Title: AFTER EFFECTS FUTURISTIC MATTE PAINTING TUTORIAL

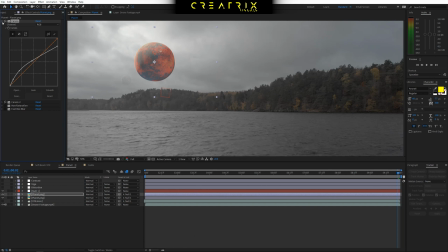because this scene is really um it doesn't have a lot of contrast because it's overcast but now you can see where we get going right now the contrast it starts to look pretty good but the colors are off so
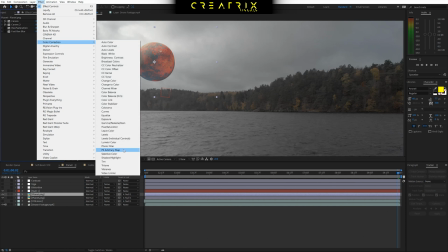then i go to effects color correction hue and saturation which is this effect
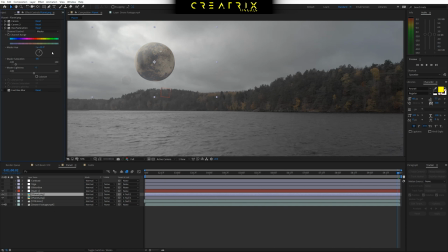right here and what you can see guys i dropped the master hue
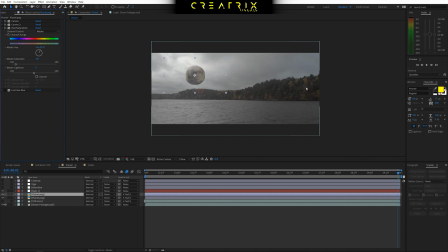all the way down because look how we have we don't have a lot of color detail and then
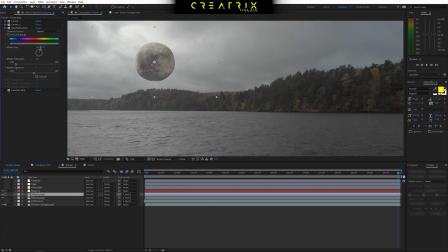i changed the the reds to more of like a tree color right here and that comes with like it depends right uh
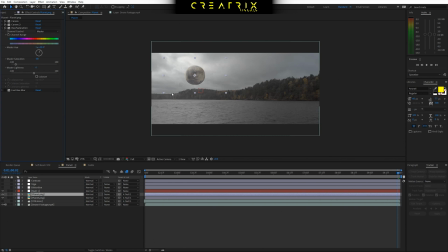it depends on your color grading and what you want to achieve but to me to my eyes this looks quite
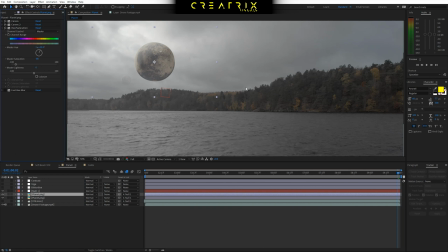good atmosphere wise coloring wise and everything
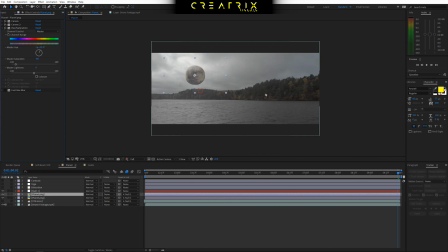wise it just it just ticks my boxes um basically and lastly because
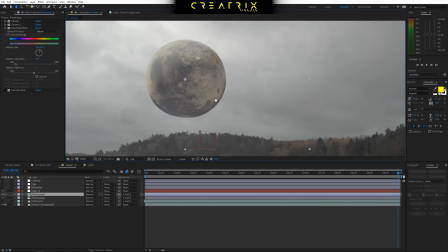we incorporated a 2d asset that is basically an image if i zoom in
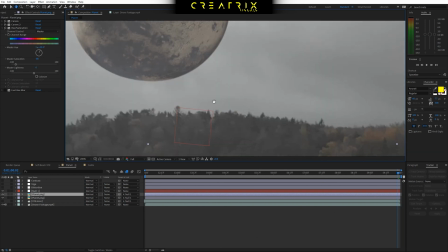here guys you can see how crisp the planet is but when you scroll down look at the trees over here they're not crisp at all
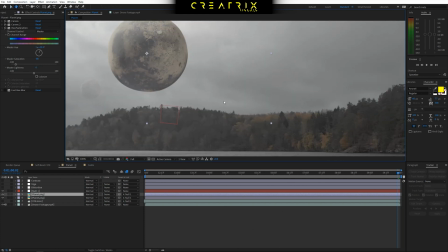now this was shot with the mavic air and it's a 4k comp etc etc and it looks really good in motion but when you see things as a picture it's a different story and as you can tell guys this and this
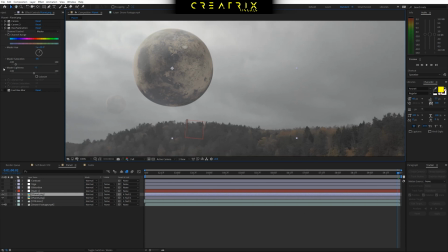do not add up at all so what you need to do is basically
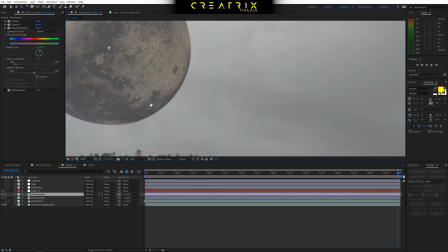match the sharpness of your assets to the sharpness of your clip
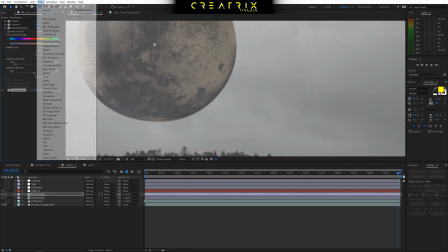so what i did there is i went to effects blur and sharpen And I
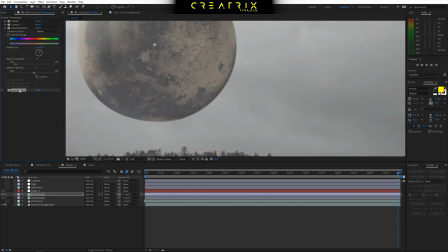just did fast box blur because it's fast in rendering it's a train. It's not like that Complicated and I brought it in and I look how I just put a slight blur
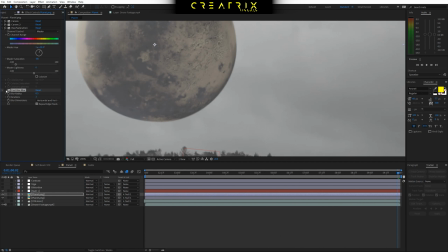0.5 and if I toggle it off and none you can see what it does now sometimes it's not very easy
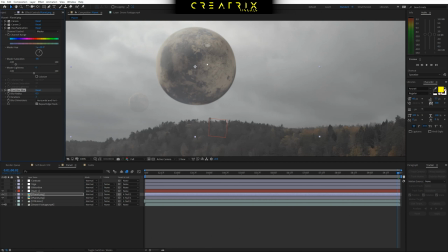to identify if your blur effect matches your
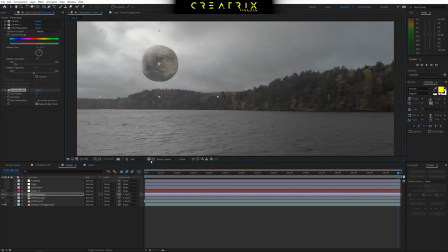footage one by one so have a bit of like a preview or like render a small portion of the scene to make sure that it makes sense in your eyes and therefore hopefully it would make sense in your viewers eyes so that would be the
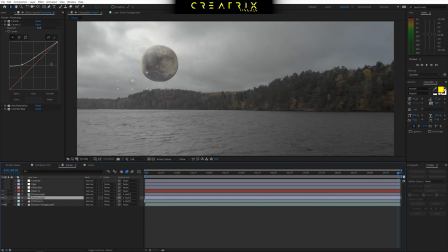planet and then i just duplicated it put it in the background played with the again changed really changed the contrast by playing with the curve to make it match and that would be it guys that is the exact same technique to incorporate the castle or the sci-fi tower without the beam of
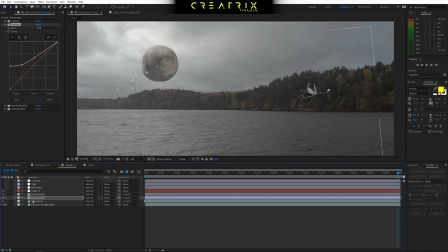course now moving on what i have here i have a pre-rendered asset which is the drone basically and i did the exact same thing i dropped it in the scene linked it to the null played with the curves adjustment as you guys can see to make the
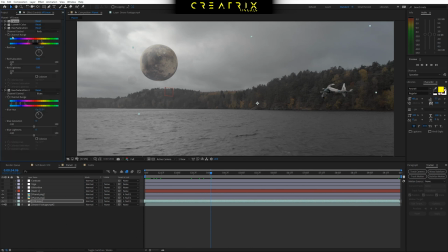contrast uh match played a bit with some lumetri effects as well as hue and saturation like we did with the planet to make sure that the colors uh
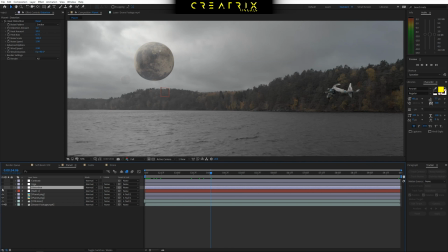make sense the last thing that i did is incorporate some distortion effects uh to the drone now in this one i used video copilot's uh plugin called heat distortion distortion because it's the best but unfortunately it is a paid plugin but i chose to include it in case you
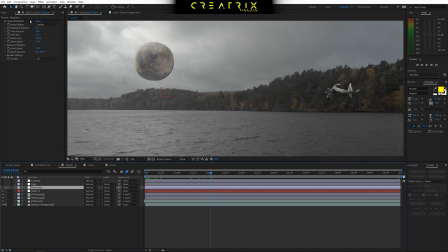guys have it and you want to play around and see the settings and what i've done in case you do not you uh there is an effect actually that's called turbulent displays within after effects and you can use that it's not gonna be as good unfortunately as the plugin
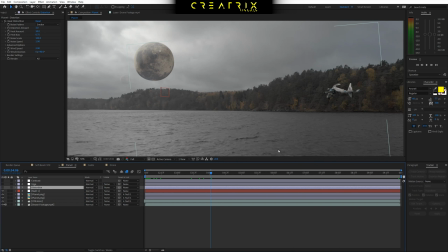but it is gonna make a difference basically but let's move back to the technique which i want you guys to focus on when you have assets that might emit heat like a drone moving through space or like fire smoke or like a sci-fi beam it's really cool to incorporate some distortion effects because it will help blend
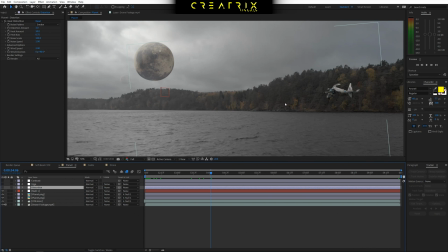everything in and cut the eye of the viewer even though it's a very slight effect we don't not want to overdo it so in this case i brought in heat distortion did my settings which of course it really depends on a scene by scene basis like you do not
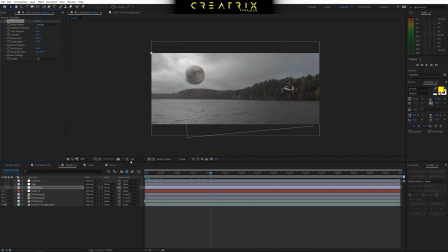just copy and paste them But in this case these are the settings and what I did then is I put some masks as you can see two of them The first mask is the main effect and this the second mask basically blends the tail of the effect in the drone Out
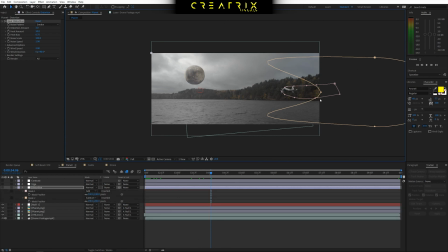of way out of it out of the scene with feathering So if I press F you can see my feathering values and how they are used and
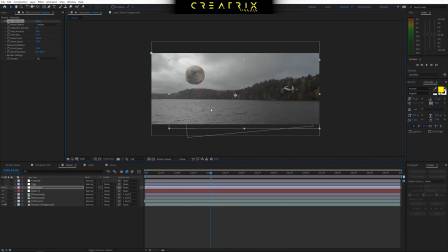That would be it guys now the drone emits a bit of heat as I move through space and it makes for a cooler overall effect i would say lastly i have a bit of a vignette to center the frame in the eye and then some contrast a very slight like to give it
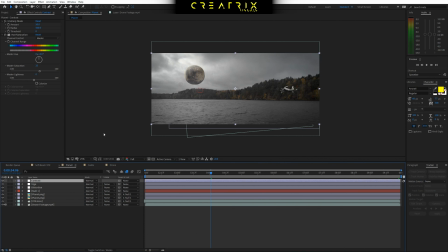a slight pop in the image now guys if i move on to the sci-fi beam
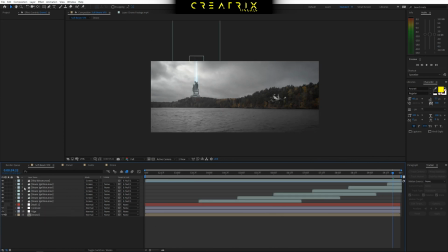composition it's the exact same story with the sci-fi beam assets incorporated now again guys just to make a bit of a summary first track your clip using the right tracking method then bring in your assets
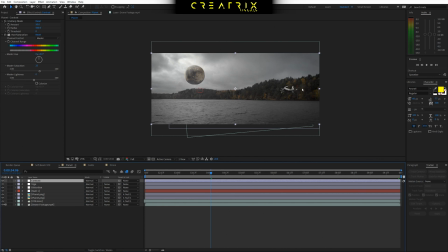either 2d or motion graphics or anything and do keep in mind guys that after effects is mostly a compositing software you do need to have the right assets to make things work but then you need to start layering new effects and new visuals
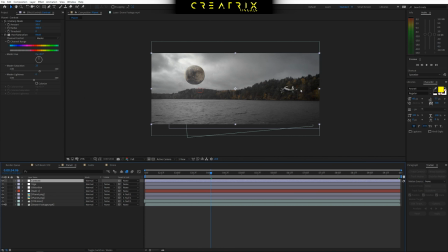to make sure that everything blends together in one image and it looks realistic basically so after you bring your assets in you need to do a color matching dynamic range and things like that and that's what I showed you guys and that would be it basically okay guys so that's a cool wrap I hope you enjoyed the tutorial and you learned something check the other tutorials and of course the links in description like Instagram and things like that and I'll catch you guys on the next video. Until then, stay creative!